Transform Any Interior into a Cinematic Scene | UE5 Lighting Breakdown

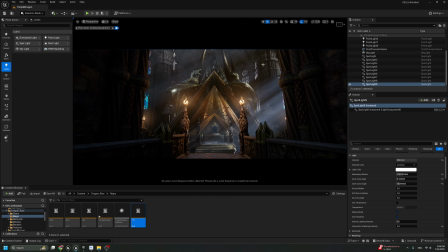16:43 We have a nice balance between the shadow and the contrast and the background. We made nice isolate between the elements. We can still focus on this way. So if we check this light and
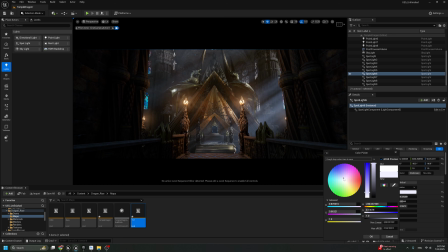17:03 put this maybe in a bit bluish
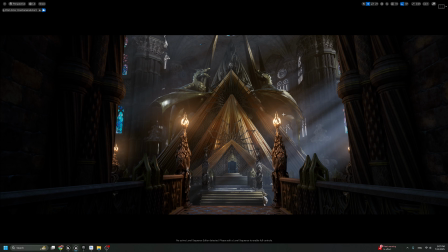17:09 and make it 1500, because I need to keep focus on this one here. We can get some nice soft shadow here.
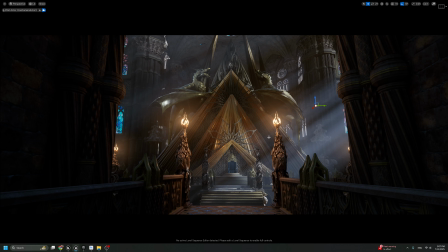17:22 It's a bit hard shadow, so here maybe, yeah, maybe something between. Yes, for me that's make more sense.
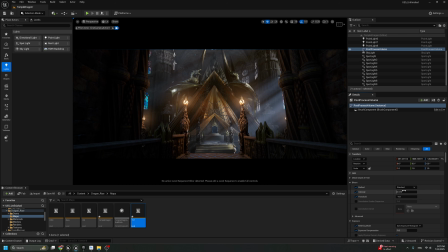17:38 So now we can go back to the, for example, plume, add some plume effect. It's very important also to add details, maybe 1.1.
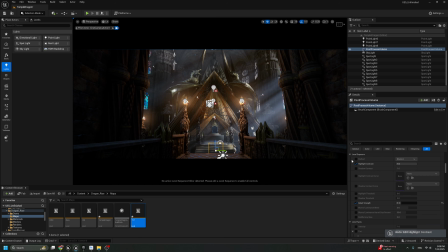17:56 If you feel there is too much highlight, but I feel that's fine, the highlight, it looks okay for now. We can start to change something in the post-processing.
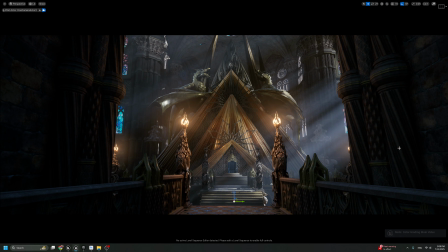18:14 Yeah, from the purple to some greenish to get some nice cinematic.
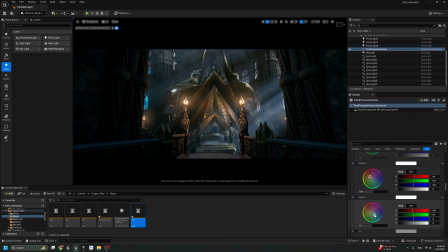Yeah, something greenish like this.
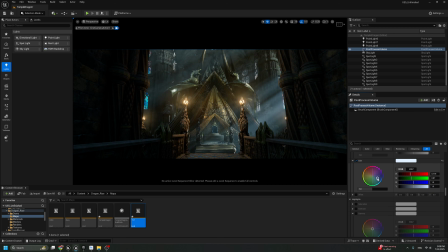18:36 And go back here and let's see what we can do with gain effect. Do we really need to change too much? Maybe we can get some bluish to match for something like Game of Thrones.
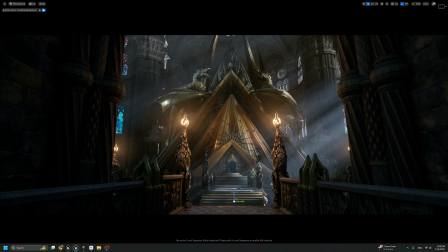18:55 The Game of Thrones mode, it's always like this. You see here it's bit blue, yellowish. So now we have some nice mixing between the bluish and the gold effect.
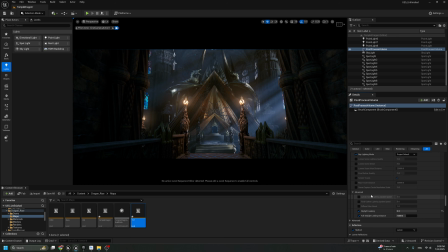19:12 Other than that, I feel everything looks fine. Maybe we can check something here.
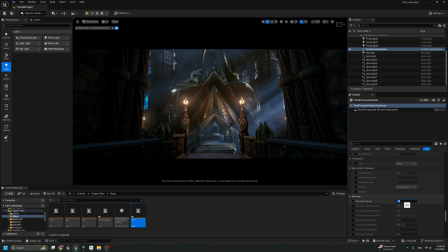19:26 Just trying, yeah, film gain, grain, put this value in 0.5. And chromatic, for sure, we didn't add chromatic yet, 0.3.
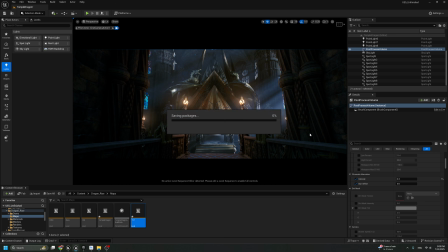19:41 Sometimes I would like to add some dirt effect. It's bringing more realism to the scene, to be honest, but it's okay.
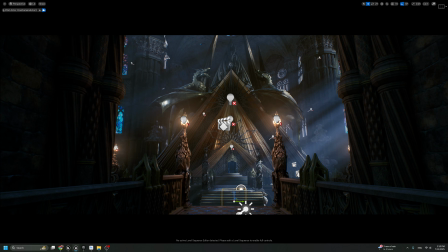19:49 I think we can keep it like this. I just need to check the light that
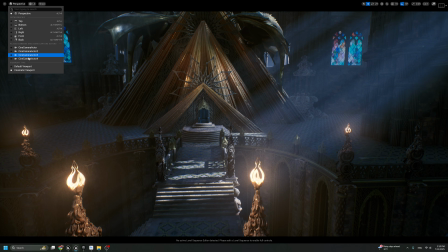20:03 come from, oh, this is the directional light, all right. So sorry.
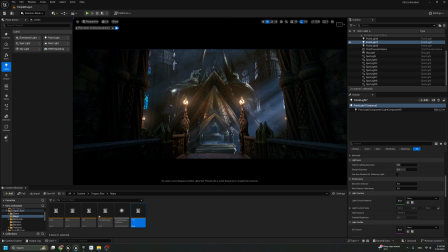20:09 So boom, you see, we have even have a mood better than this one.
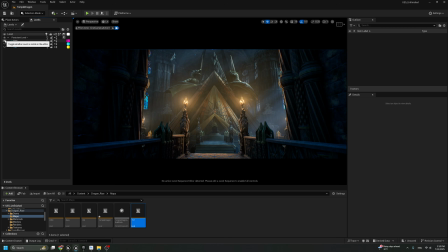20:18 So in the end we got this one.
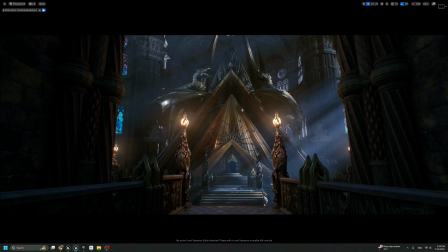20:23 So for me this more cinematic. We can really telling the story. So we have nice reflection. So if we, yeah, you see we can get also one here to just highlight this part,
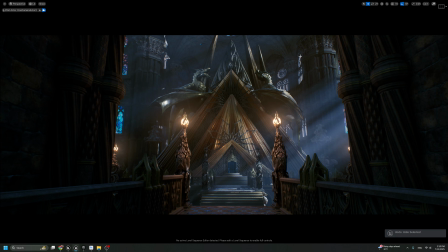20:42 make it more visible.
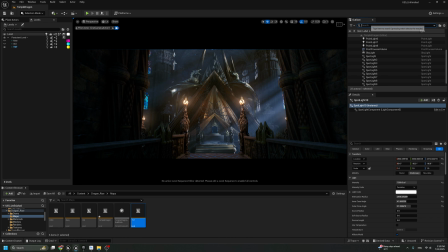20:47 In the back, for the fog effect,